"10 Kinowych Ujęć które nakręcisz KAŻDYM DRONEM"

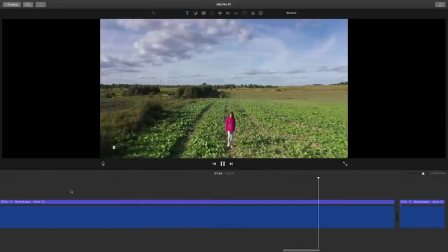I też na początku pokazujemy właśnie scenery, a na końcu nasz główny obiekt, czyli bohatera.
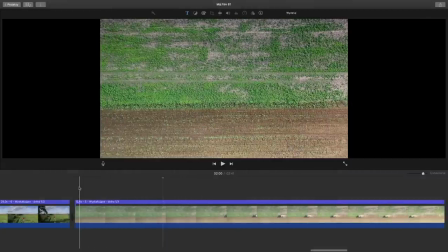Kolejnym ujęciem to będzie ujęcie numer już 5, wtedy kiedy obiekt nie ma związku szczególnego z akcją, a jego obecność jest potrzebna po to, żeby wzbogacić scenę, ale jednocześnie tą ulotność podkreślić.
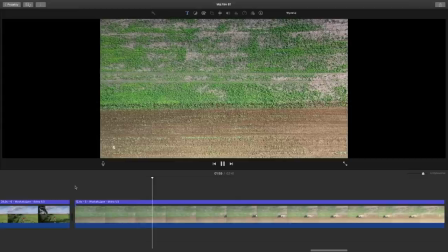Zobaczcie technikę numer 5. My podążamy w jedną stronę, nasz obiekt podąża zupełnie w inną stronę.
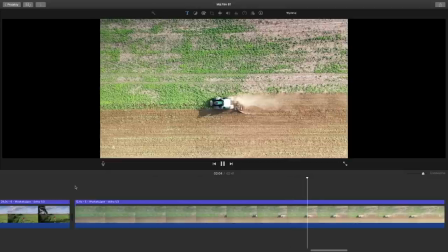Przez chwilę mamy coś wspólnego ze sobą, ale nie na długo, nie zobowiązująco.
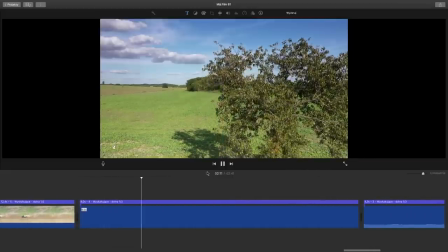Po prostu mijamy się jak dwójka nieznajomych przechodniów. Bardzo fajna taktyka, zbliżamy się do coraz ciekawszych ujęć, to jest taktyka numer 4.
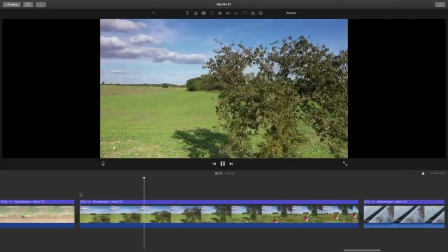Ujęcie numer 4 to jest obniżanie, czyli dokładnie przechodzimy od ogółu do szczegółu i tutaj widzimy,
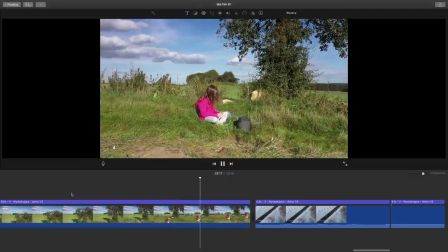że nasza bohaterka dopiero w końcowej fazie pojawia się.
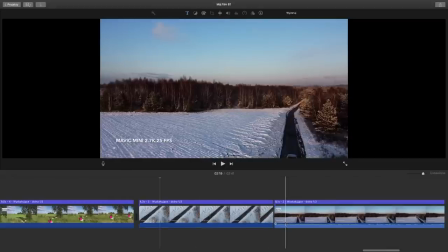Następne ujęcie to będzie już ujęcie i to będą fragmenty dwa z mojego filmu pod tytułem Winter Time.
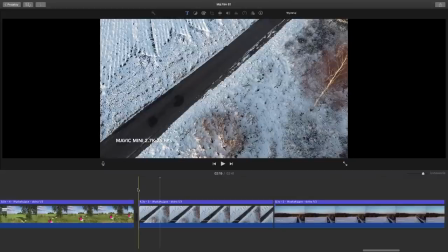Jeden z pierwszych takich montaży, które nakręciłem i zmontowałem w całości Maviciem Mini. 2.7K w 25 klatek na sekundę. I tutaj jest bardzo proste ujęcie, też stosowane między innymi w znakach, a mianowicie przejazd obiektu przez kadr.
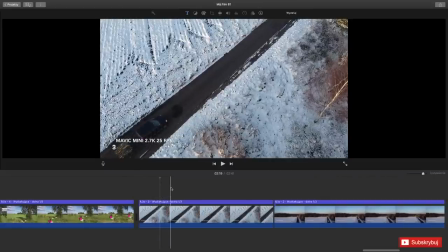Kamera nasza z gimbalem top-down. I widzimy, że samochód spokojnie sobie przejeżdża.
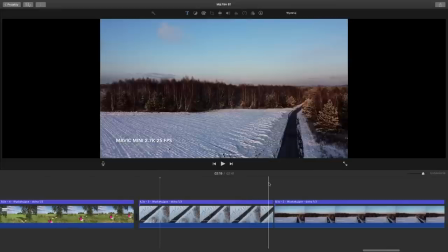Tutaj oczywiście zakres dynamiczny nie był zbyt duży, można by trochę poprawić, jeżeli chodzi o wyciągnięcie szczegółów.
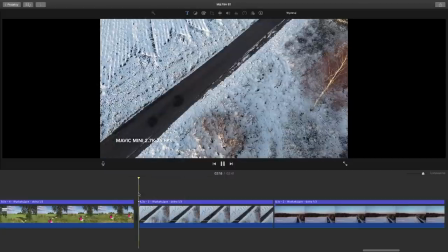Ale chodzi nam w tej chwili głównie o technikę.
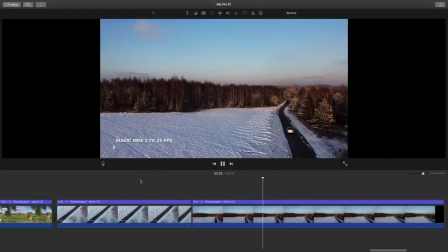Także kamera down i następne ujęcie, które mamy, jest dość fajne i filmowe, a mianowicie my poruszamy się cały czas, zwróćcie uwagę, bez zmiany wysokości, czyli jedyne co robimy, to lecimy w lewo, prawy drążek w lewo i delikatnie lewy drążek w prawo,
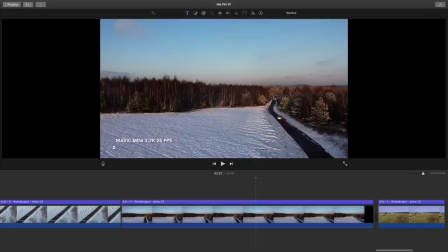tak żeby uchwycić dokładnie na 2/3 ten cel, do którego podąża nasz obiekt. Tak skadrowałem to na 2/3. Mniej więcej istotą było to, żeby wejść na 2/3 i tu jest też pokazane to,
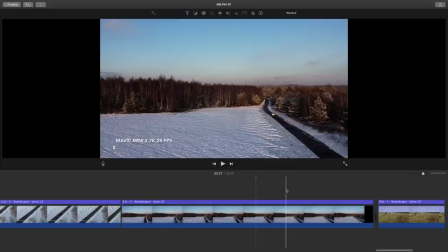jak ulotny jest nasz cel i ta akcja odjeżdża nam, czyli coś nam się kończy. To jest wykorzystywana często sekwencja czy technika do tego, żeby pokazać, jak ulotna jest dana chwila, prawda?
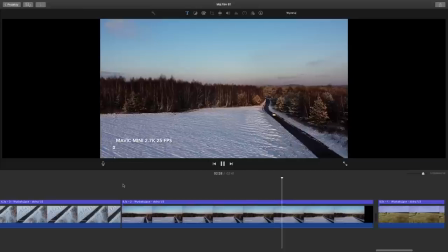Zobaczcie. Mamy fajny obiekt, śledzimy go i on nam odjeżdża na 2/3 i jego destynację, ten cel mamy mniej więcej w tym samym miejscu.
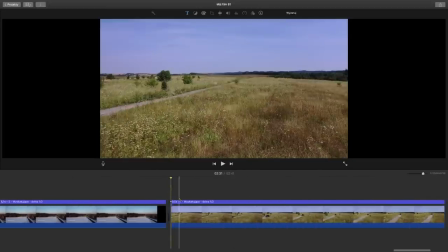No i numer jeden. Uważam, że jedna z ciekawszych technik, a mianowicie bardzo spokojny lot na wprost, na niewielkiej wysokości i dajemy się wyprzedzić naszemu obiektowi. Tutaj można dobrać też fajny efekt dźwiękowy, zresztą dźwięk przy tych wszystkich scenach jest kluczowy.
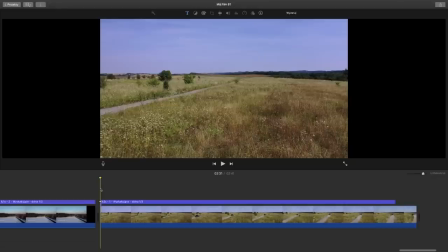Jeżeli połączycie te sceny z dobrym dźwiękiem, dobrze dobranymi efektami dźwiękowymi, fajną muzą w tempie, to naprawdę wychodzi rewelacja. Zobaczcie teraz na Subaru. To jest ta scena, kiedy Subaru wyprzedza nas, my podążamy dalej,
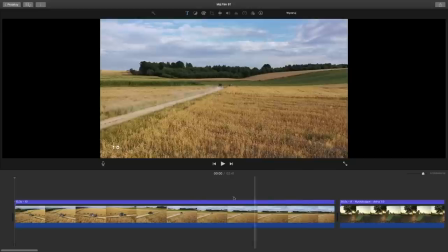bo jesteśmy ciekawi, gdzie on jedzie i ten suspens trwa dalej. Tak, to jest dokładnie ta scena, którą
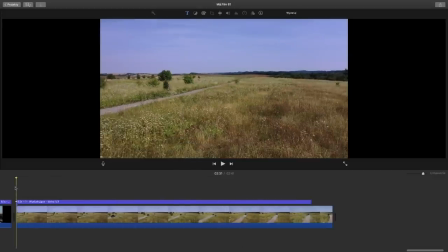wyróżniłem jako numer jeden, dlatego że ona jest bardzo prosta, jednak skuteczna, ta technika jest mega skuteczna, jeżeli chodzi o opowiadanie historii.
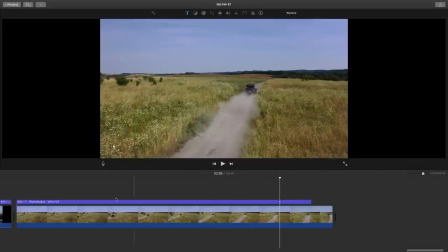Tutaj widać pełną dynamikę, jesteśmy w stanie przejąć przynajmniej i pokazać część tej dynamiki, z jaką porusza się w terenie Subaru.
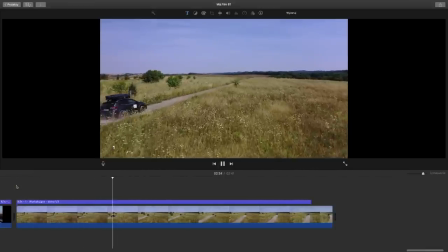Fakt, że nie będziemy poruszać się tak szybko,
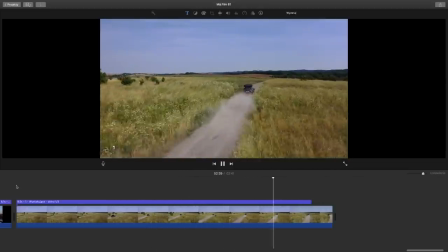ale jednak redukujemy poprzez ten nasz lot do przodu też tą dużą różnicę pomiędzy Subaru a lotem samego drona.